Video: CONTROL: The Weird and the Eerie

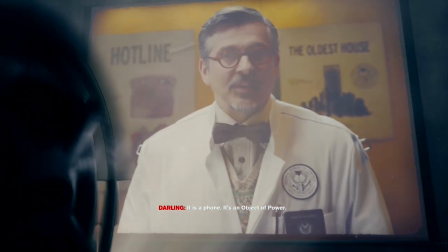741s
The hotline and service weapon are direct communications between them and whoever they have appointed as the director.
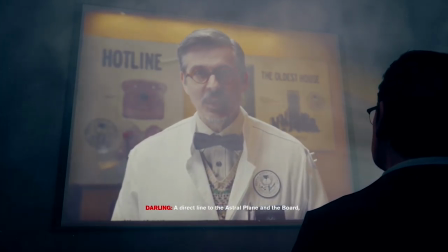747s
The board are the ones who decide what objects can give powers to who.
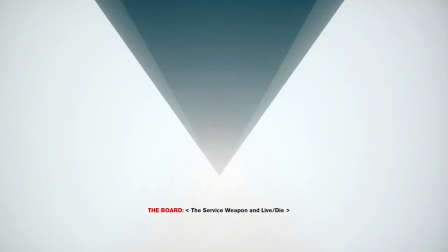751s
The board's language is translated to us in subtitles, which give multiple words in an attempt to translate into something humans can understand.
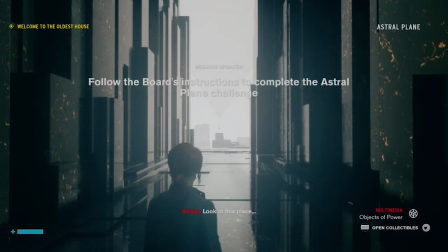758s
It makes me wonder if the board even fully understand us. Jessie, as strong as she is, depends on the powers provided by the board.
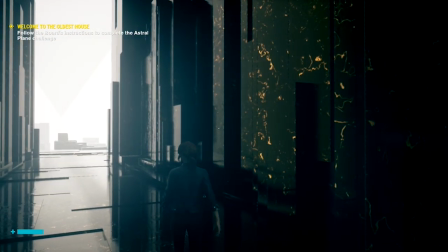766s
Despite everything, she is never the one who is in control.
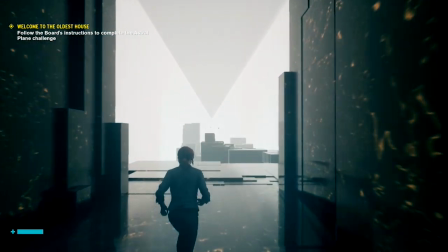769s
It's the omniscient presence of the board that dictates her actions and gave her this role, allowing her to wield the service weapon.
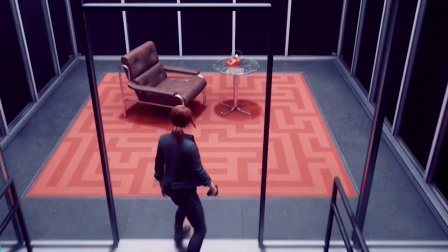776s
Humans are like chess pieces being used by the board, hedron and the hiss. We are at the mercy of these interdimensional entities.
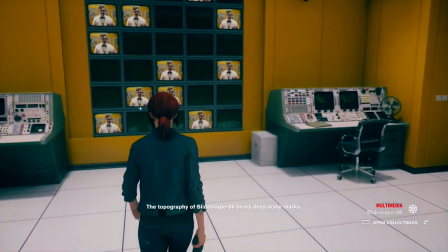784s
The aesthetics of control also contribute to the weird and the eerie. Dramatic lighting is heavily used within the game,
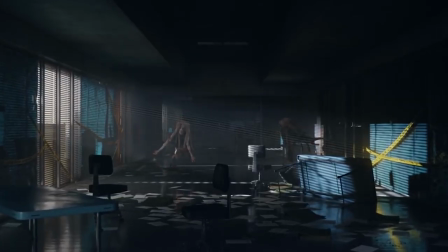791s
like the red light bleeding through shutters and creeping into the corridors of the infected bureau, giving us a sense of dread and urgency.
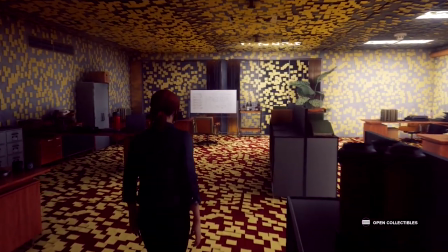799s
This virtual space utilises light and colour in a way that makes everything so much more surreal.
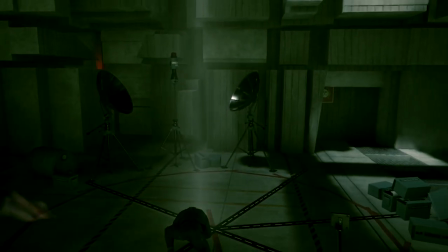804s
Areas dominated by the Hiss glow a venomous red, and once claimed by Jessie they return to the calm, often monotone colour scheme of this morphing office building.
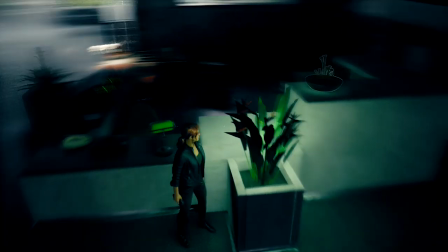813s
Even without the Hiss, certain colours are injected into this plain space, like the green leaves of the towering trees in Central Research.
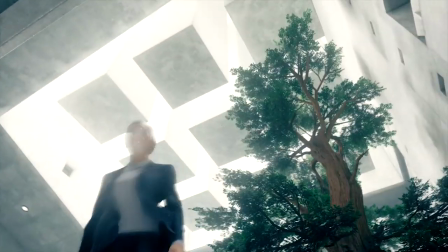820s
Our attention is drawn to this presence immediately, not only because of its scale, but its colour too.
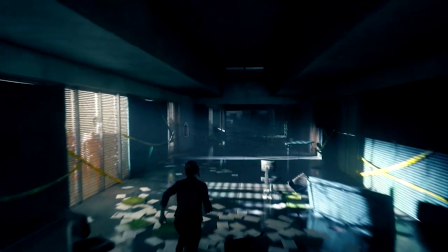826s
The lighting in some areas creates deep shadows, and god knows what could inhabit them, if anything at all.
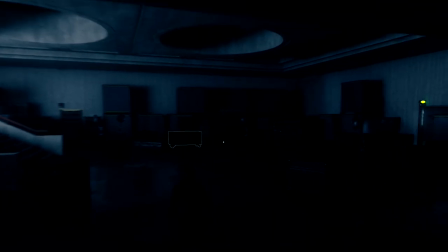832s
Either way, you're compelled to traverse these places more cautiously, because of this visual obscurity that equally creates a sense of trepidation.
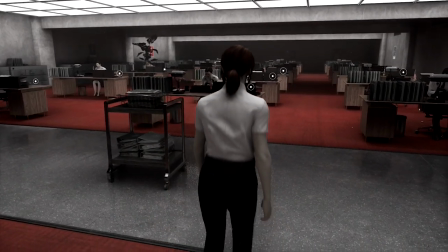840s
Quiet, isolated environments are intrinsic to the eerie. What should be a bustling office is laid bare, only with bodies suspended in the air.
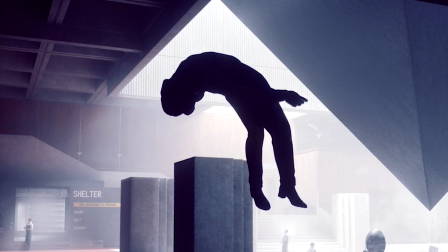848s
We are never shown the transformation process, the chaotic takeover of the hiss in these spaces, we are only shown the aftermath.
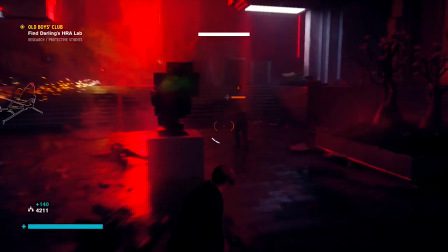856s
The imagery alone puts the player at unease. The spectral, rainbow-coloured dust that moves around the hiss is hauntingly beautiful.
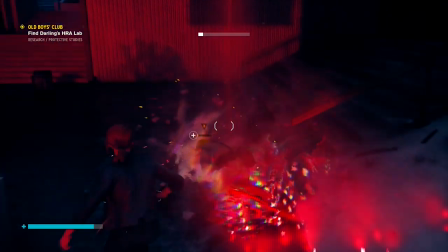863s
Killing them results in an explosion of colour, which is incredibly hypnotic,
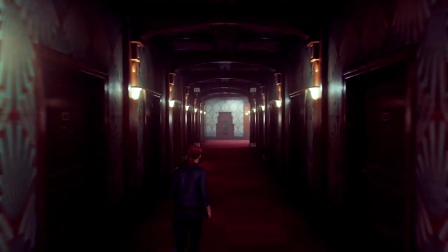867s
just like the changing hallways of the ashtray maze, which will reject you until Artie gives you his cassette player. The monolithic structures of the quarry, the endless stretch of stars, the weird and the eerie can still be visually stunning.
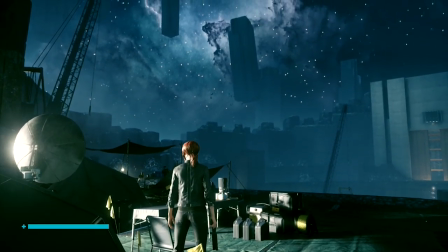880s
And perhaps this is what makes us feel so small.
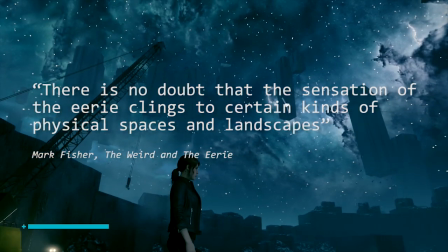883s
In the words of Fisher, there is no doubt that the sensation of the eerie clings to certain kinds of physical spaces and landscapes.
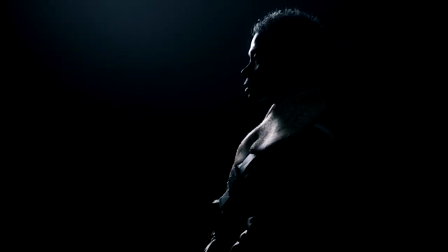891s
Also, the lingering shots we see of some of the characters creates tension and mystery.
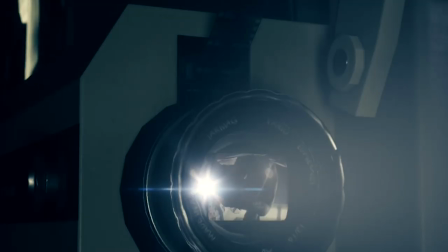896s
There isn't a single character in the game we end up fully understanding, we can barely distinguish them between friend and foe at times.
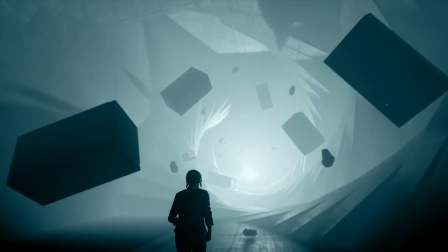903s
Where did the astral plane come from? How was it created? How long has it existed before us?
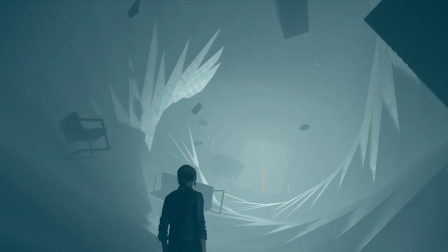909s
What exactly is the board, and what are their motives?
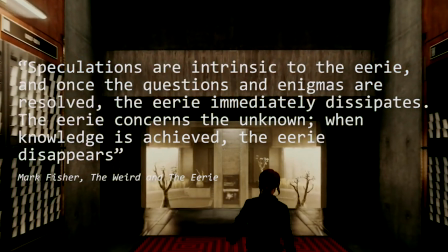913s
Speculations are intrinsic to the eerie, and once the questions and enigmas are resolved, the eerie immediately dissipates.
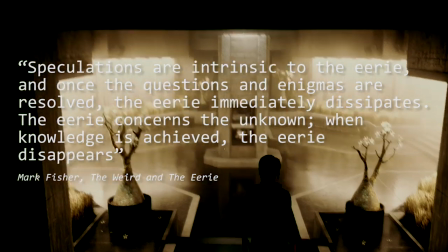920s
The eerie concerns the unknown. When knowledge is achieved, the eerie disappears. In control, you don't receive the comfort of an answer.
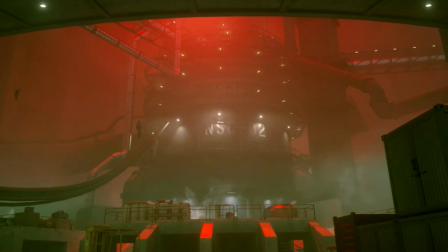928s
You are left in an unsettling state. There are cracks in our reality that we can never seem to patch up.
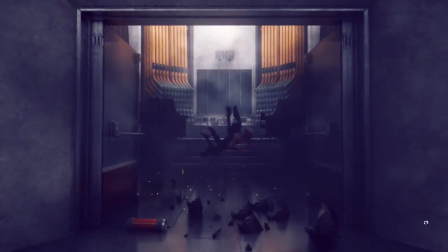934s
The world is so entangled. We no longer know what is weird, what doesn't belong.
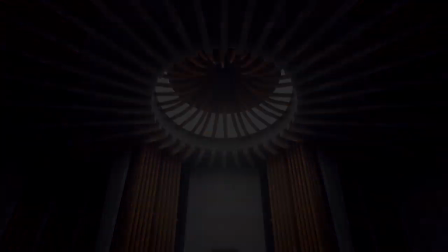939s
Everything simultaneously belongs and doesn't. The atmosphere is incredibly alluring.
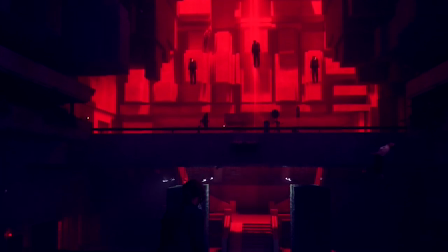944s
There is a good level of discomfort that doesn't inhibit the player's sense of curiosity. The weird cannot only repel, it must also compel our attention.
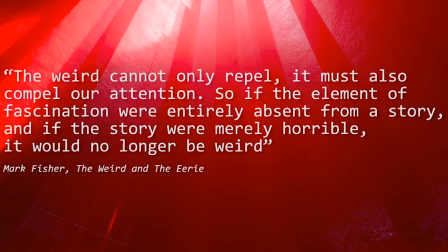952s
So if the element of fascination were entirely absent from a story, and if the story were merely horrible, it would no longer be weird.
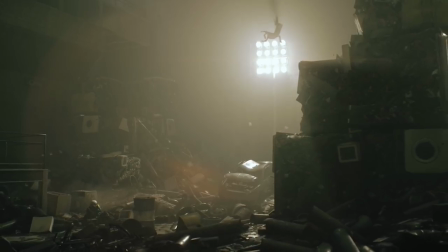959s
This is exactly how I felt playing the game. A constant sense of inquisitiveness drew me into this world.
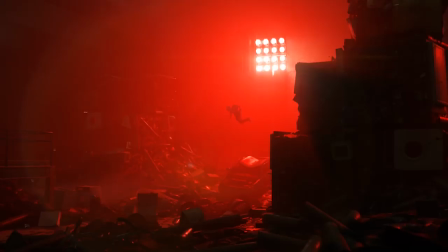965s
It's most definitely Control's strongest aspect, that just on its own is reason enough to play the game.
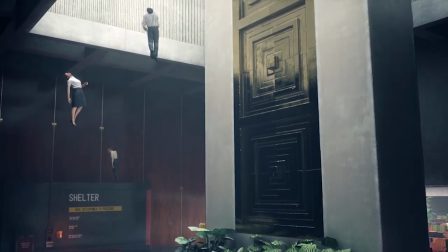970s
Our need to know and understand is what drives us.
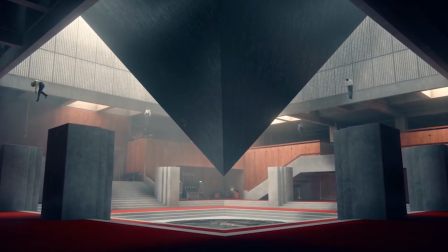974s
Just as it drives the Bureau, our hopelessness and insignificance in this world is what grips us with the feeling of vulnerability.
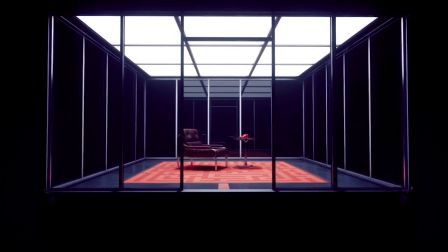981s
But despite this, us humans, the ants of the universe, carry on fighting for knowledge and survival.